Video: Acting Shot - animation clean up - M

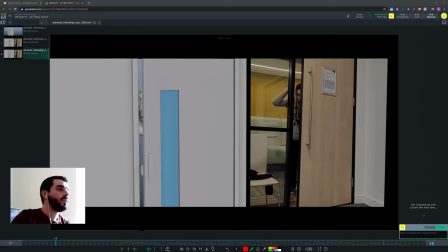0:00 Hi Maciek, I'm going to leave feedback on this shot. Since I think your deadline is pretty close, I'm going to only
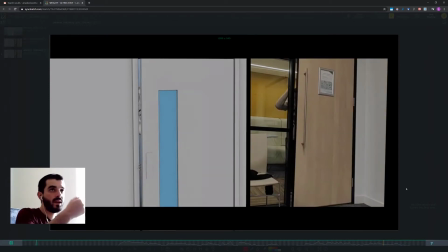0:09 concentrate on cleaning the motion rather than revolutionizing the act and beat or introducing some heavy reworks in here.
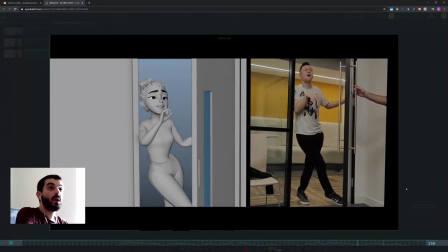0:18 And well, I guess we can get started.
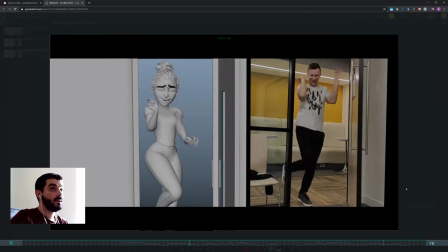0:21 I didn't receive I think I didn't receive the Maya file because otherwise I could have looked at
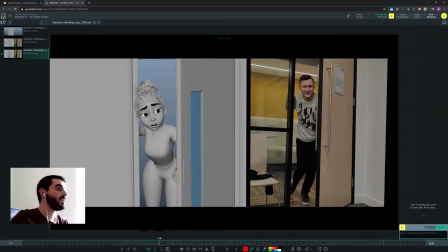0:27 it in 3D and I could have told you much more precisely where was it that we could have fixed stuff. So I will just do it, I will just eyeball it here based on what I see on screen. So one thing is,
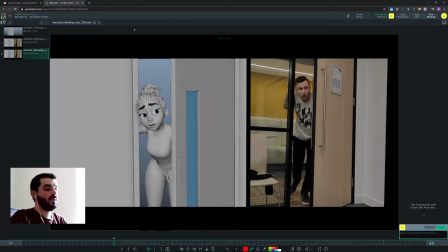0:44 I don't know, I'm not very convinced to begin with about the movement of the hair in here. It feels almost like as if it starts moving a lot even before there's contact.
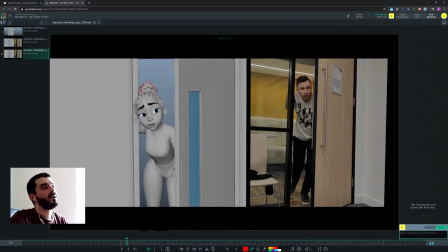0:57 If it were possible, I would probably make it even smaller um, and just avoid contact with the wall. I don't know, it's a bit strange to me that you push the hair so much to the right,
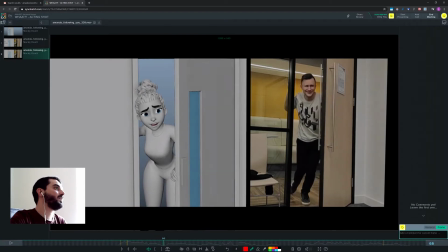1:13 and once you go past the frame, you haven't come back, and then you come back in here without any apparent reason. So I think in here, if you go that far to the right in this area of the screen, then as you go past the frame of the door, I would expect the hair to pop back into the position.
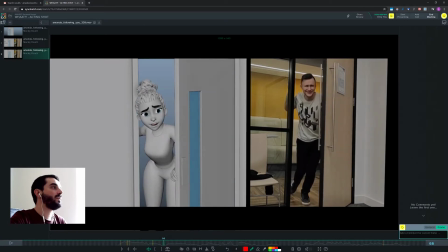1:35 And I would expect it to move further to the left when the head moves, not before. I mean, I don't know, these two frames in here don't really convince me. So then in terms of motion itself, then I will listen to it with sound as well.
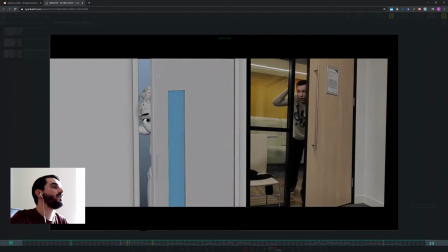1:53 In terms of motion itself,
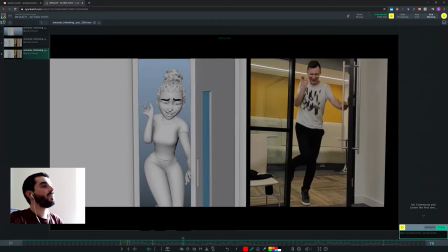1:59 this curvature of the finger is really odd to look at. This pose of the arm is a bit strange. I think you should really activate stretch on this rig really. And this pose here is really 3D.
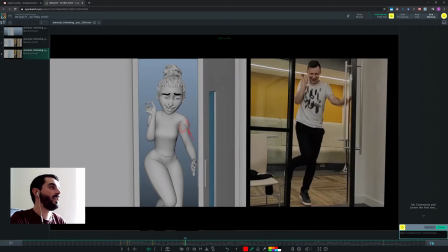2:15 I mean, I would have expected the shoulder to be somewhere over there and perhaps the arm to be a bit more to the right. And I would expect the hand to have a pose, any pose, but not the pose it had when it was against the door, okay?
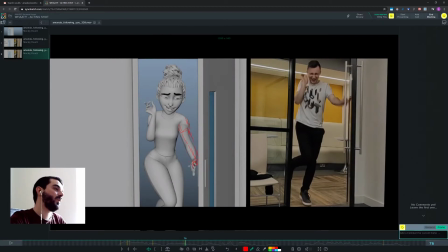2:31 So in there, I wouldn't know exactly how to pose this thing, I guess. But I would probably expect the index to be more extended than the other fingers, just so that I have a clear silhouette in there.
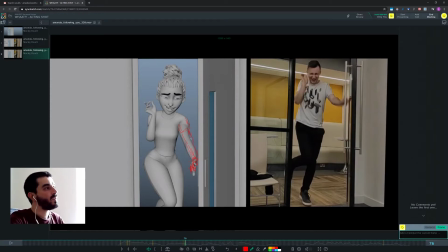2:46 Right now it looks really odd. But yeah, I would need to look at this in 3D to pose it. And then this is this pose is a typical 3D rig pose that looks like a fork or a rake.
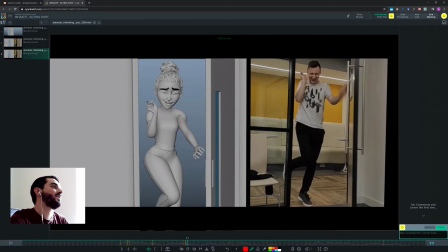3:00 Again, this needs to be fixed. And this is clearly stretched, but I mean, you can stretch stuff. Some animation allows you to do that, but it still needs to look reasonably believable, okay?
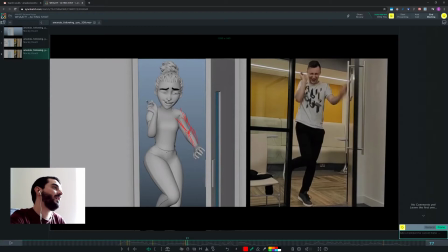3:15 So in here, I would kind of think that the elbow should either stay out or it should stay in. But this kind of stretch in here is really strange to look at, especially considering the next frame you're going this way.
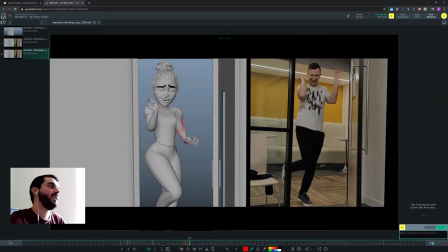3:30 I don't know, perhaps you could have been already in with the elbow in the previous poses. Something odd going on in this area of the screen. And this pose of the hand looks really ugly because of course it feels like you're using the global finger control,
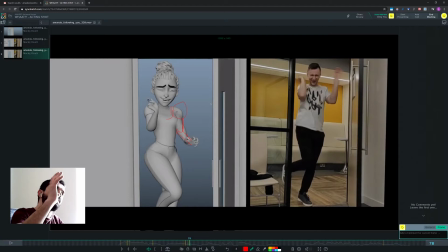3:46 the control that curls fingers by each phalanx by the same amount every time, and never gets you a decent pose. This looks like some sort of rake again. I mean, you would be much better off if you decided to give instead a decent silhouette to this guy.
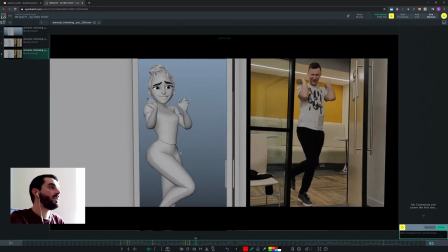4:08 Okay, so that we can recognize it's a hand. And then there's the arc of this hand, which is really strange because you go up diagonally, then left diagonally, then vertical diagonally,
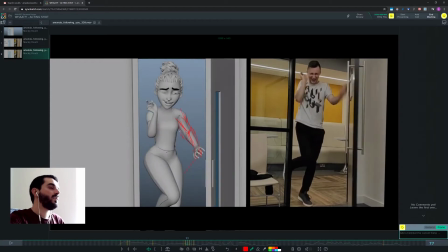4:19 then you go top right, top left, vertical up,
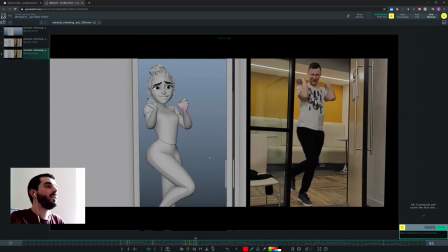4:26 diagonal right, and then left. So you're doing something like this in here, it looks really strange.
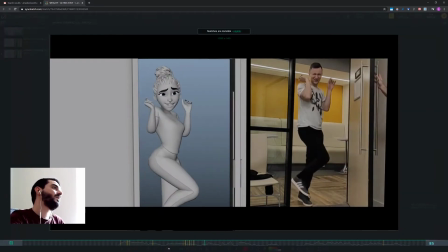4:33 In fact, if you look at it, you can feel the motion is broken.
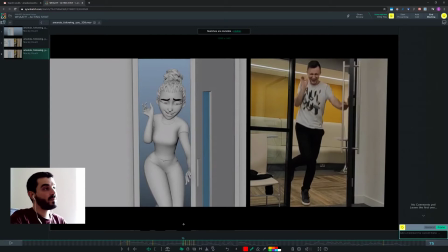4:39 I may be wrong, but if I look back at my experience animating these kind of shots, my experience is that at times I really wanted to go frame by frame and tweak every single position, but I found that I just don't manage to do it.
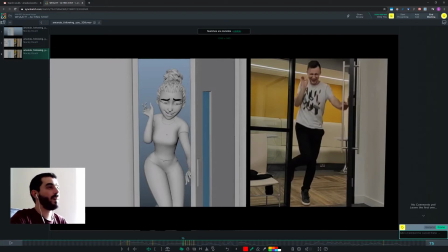4:56 When I try to control every single frame, I just end up doing something really, really harsh and not good looking. In my opinion, you should probably fix this pose on 76. Then you should probably have a breakdown.
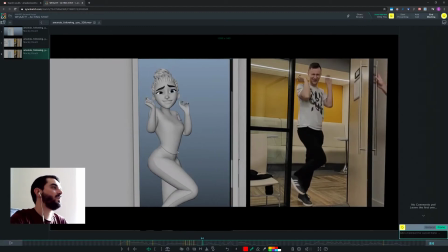5:09 Then you should probably uh, keep, I don't know, the pose at around 84.
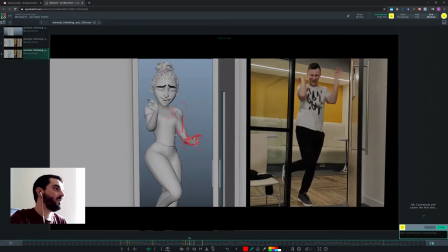5:16 I would suspect, and then go in the middle and add a couple of breakdowns to decide what's the arc you're going to have in there, because right now it's just way too much zigzagging there.
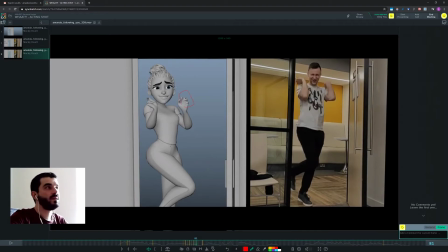5:29 And in this pose, for the fingers, they're all broken, and this pose is not telling us anything apart from the fact that it's strange. Okay, I mean, if you're short of time, then just mirror the pose on the other side and use that one instead. and
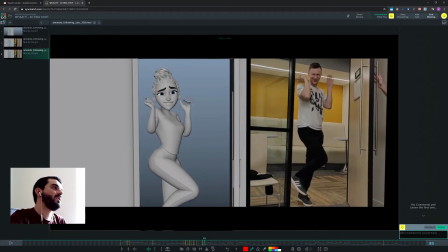5:46 and I would say stop changing these fingers poses in just 1, 2, 3 frames. We always have different poses. Keep it up, keep the pose a tiny bit so that we can read it and then change it if there's the need to do it. In general, however,
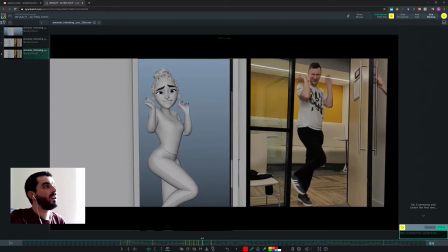6:01 the problem with this arc is that you keep on changing the arc and even the follow through doesn't seem to be working in 3D. I think you need to look at the 3D point of view of this and see what's going on in there, because it's really, really strange.
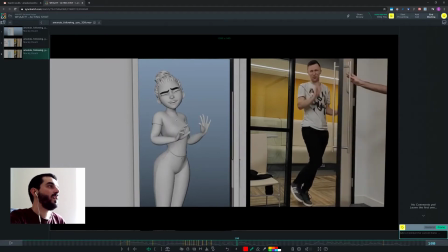6:15 And again, I mean, this pose is super defaulty, and in here you just pass with 1 frame only, you change dramatically the pose,
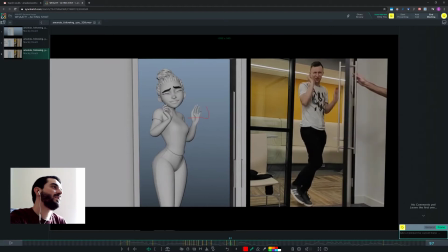6:32 but there's still there really is no reason for you to change the pose that much, I think, at this stage. Perhaps you could have started a bit earlier to have a pose more similar to the one you're going to have later on.
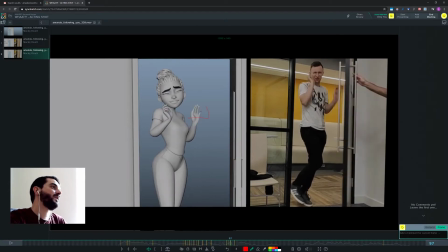6:44 And in general, it's a bit weird because it feels like all the fingers have the same spacing when you move up. And then
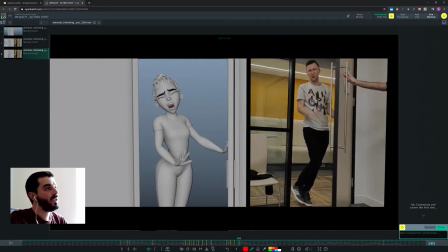7:01 it's a bit strange because you go down with the hand on the door there, and then you're not really holding up that door.
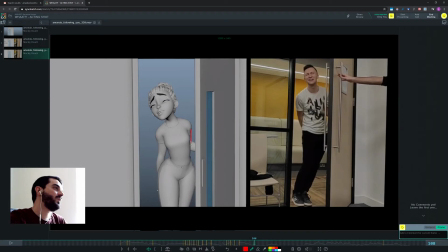7:13 And it's a bit strange that the elbow, that the shoulder here stops moving before the door does. I would expect if it's true that this hand is on the door, I would expect the arm to move with the door more or less.
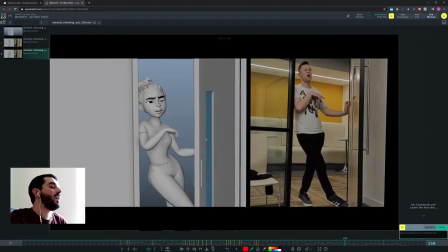7:33 So I think that's something that you can investigate. This accent with the arm moving, with the hand moving up, I think rotating the hand in here in just 1 frame from this to this is a bit too much.
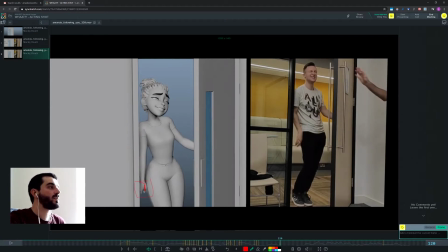7:50 I think you would have been better off if you were showing us already a bit more of the top of the palm there, so that when you go in here, perhaps we still can see perhaps a bit of the thumb,
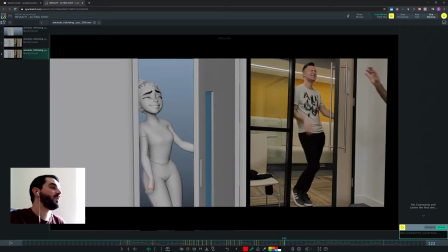8:06 so that when you are in this pose with this rotation, it's going to look a bit nicer.